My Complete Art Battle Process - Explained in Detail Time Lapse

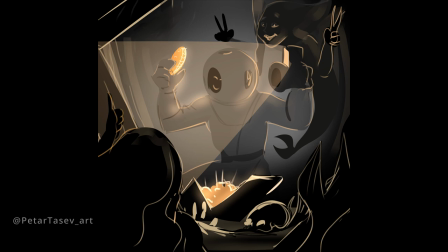1s
Hello, I am Petter and this picture was made in 30 minutes. But wait, what's interesting about it is the way I tell a flowing story through the time-lapse process of drawing it.
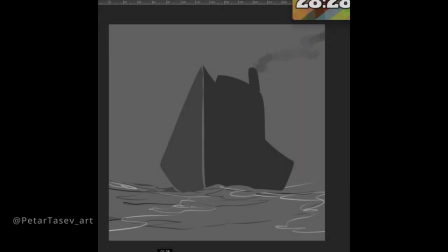10s
Take a look!
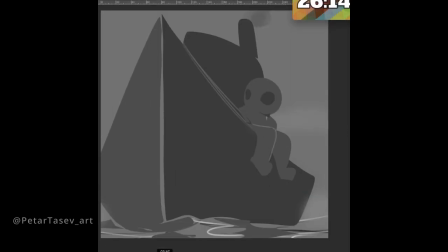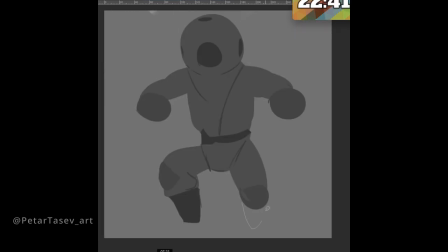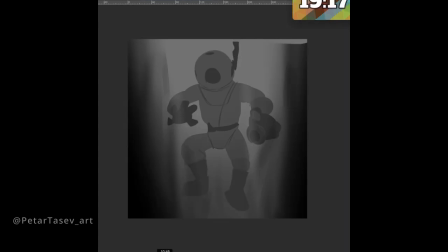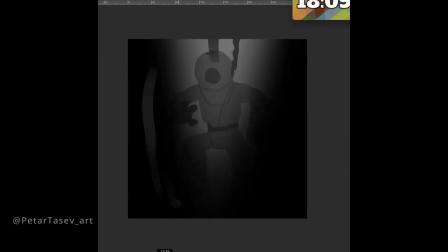28s
It is like an animation, isn't it?
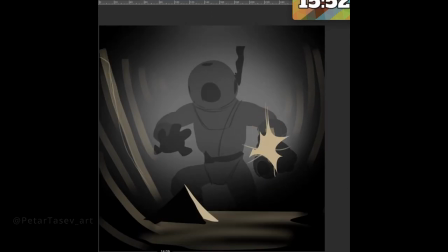32s
I was so excited to tell a visually interesting story in this format.
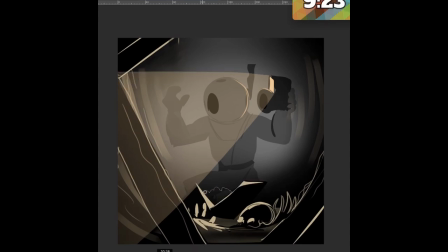38s
This was my entry for the Paint One Battle of the Week on Instagram with the theme Underwater plus Secret.
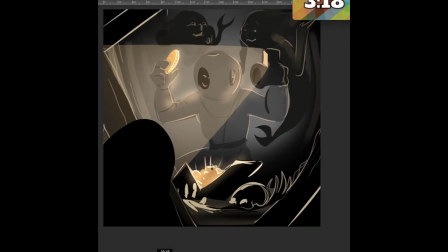45s
I won, by the way. And in this video, I'll walk you through exactly how I made it in many technical details.
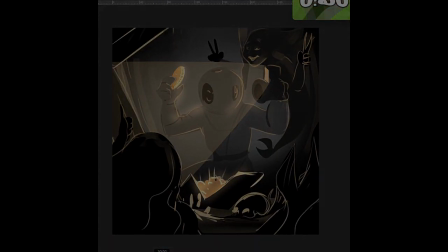51s
But before I show you the exact way I made it in Clip Studio Paint, I'd like to show you the thought process behind it.
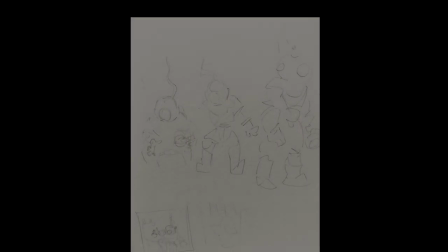57s
So when I think of ocean, I think of underwater vastness. To go there, you might need a special protective suit.
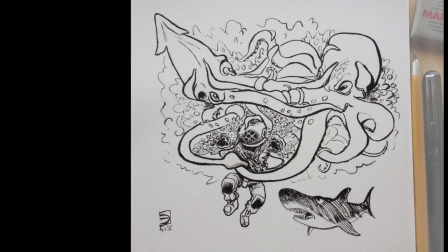63s
I had already done a couple of drawings featuring a deep diver who is a very interesting visual to me,
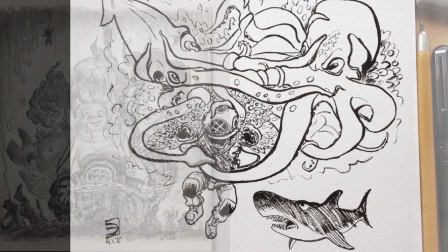68s
and the second one in particular that I did for Mermay served as a direct inspiration for this.
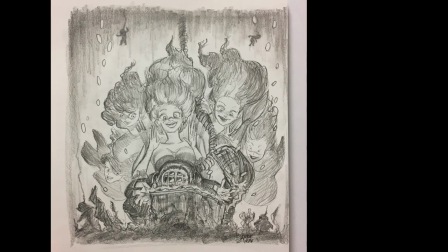74s
The idea is pretty much the same, the diver is looking for a sunk treasure, but is oblivious to the real treasure that no one has ever really proven to exist, the mermaids.
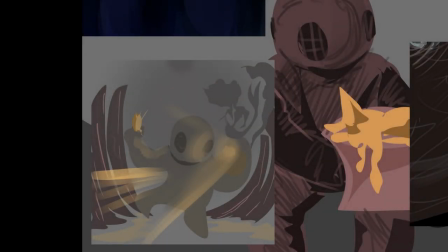82s
I did a few style exploration sketches, as well as a sketch for roughly how the final image composition should be.
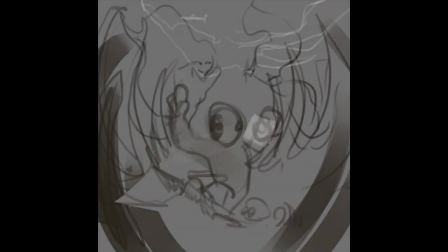89s
I wanted to show more underwater dwellers and a hint of a titanic squid or something behind the mermaids,
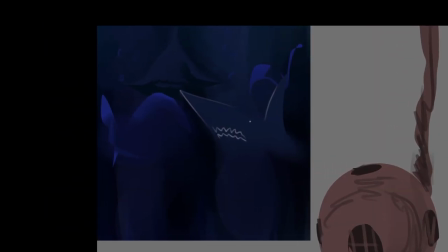94s
but I started really late and didn't practice, and since they were to appear last, with the time pressure,
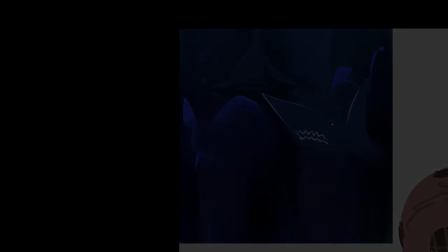99s
I didn't manage to show the sea giants or even do the mermaids justice.
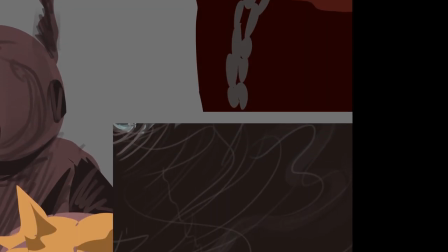102s
I also played around with another idea of him finding the plug to the ocean and maybe mistakenly unplugging it.
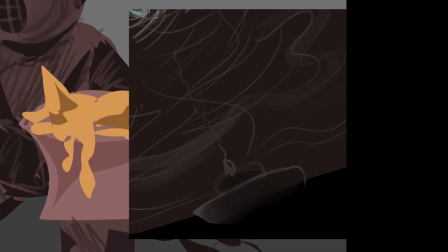109s
Though I thought it would be a really funny image, but my wife thought it was too silly to try it and I considered it and went with the deeper message.
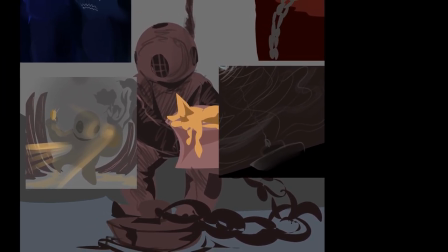118s
Since this time the challenge was to finish the piece in 30 minutes, and usually it is 20,
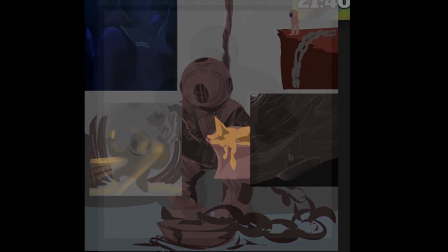122s
I thought I have some more time and I can use that time to use the tools I have to make something that looks like an animation in the timelapse.
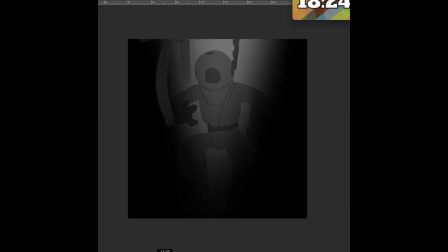130s
Overall, I'm happy, very happy with how it came up, especially the diving part, it's got so much movement in it.
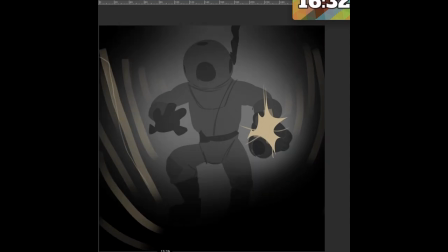137s
I'm not very confident in the message of my final picture, but one can always do better.
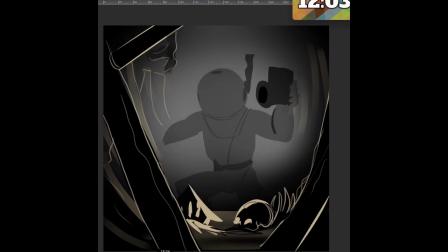141s
I see it as a challenge completed, perhaps not in the best possible way, but still I feel it shows growth in my skill.
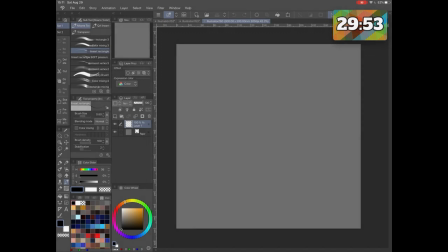150s
So I begin the canvas with a grey color as a background, because that is good for the eyes and it allows me to have some kind of mystical maybe some kind of mysterious atmosphere let's say also if
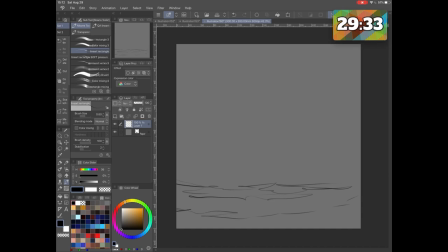169s
you have gray as your main color in your picture you can more easily bring out highlights with white or a lighter color as well as shadows with darker color or black
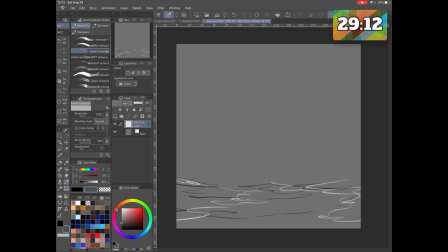188s
so first I sketch out the water just with a few lines indicate the waves and with white lines I indicate some other waves and reflections then
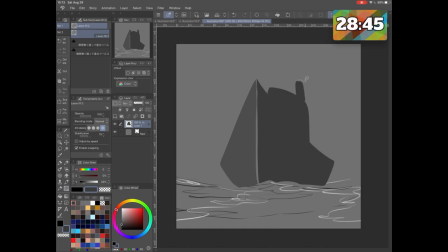200s
I use the lasso fill tool it is one of my favorite tools to quickly indicate the shapes of the ship so I have a one shape on the left lighter and bigger and darker shape on
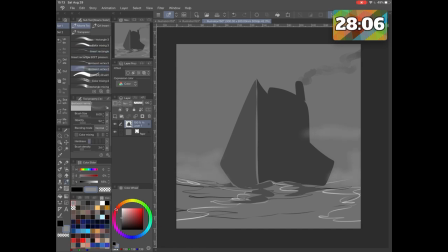215s
the right to indicate the shadowy side of the ship it's a very simple way to indicate okay that's a ship there some add some fogginess make it look more mysterious and dark it's going to be this kind of picture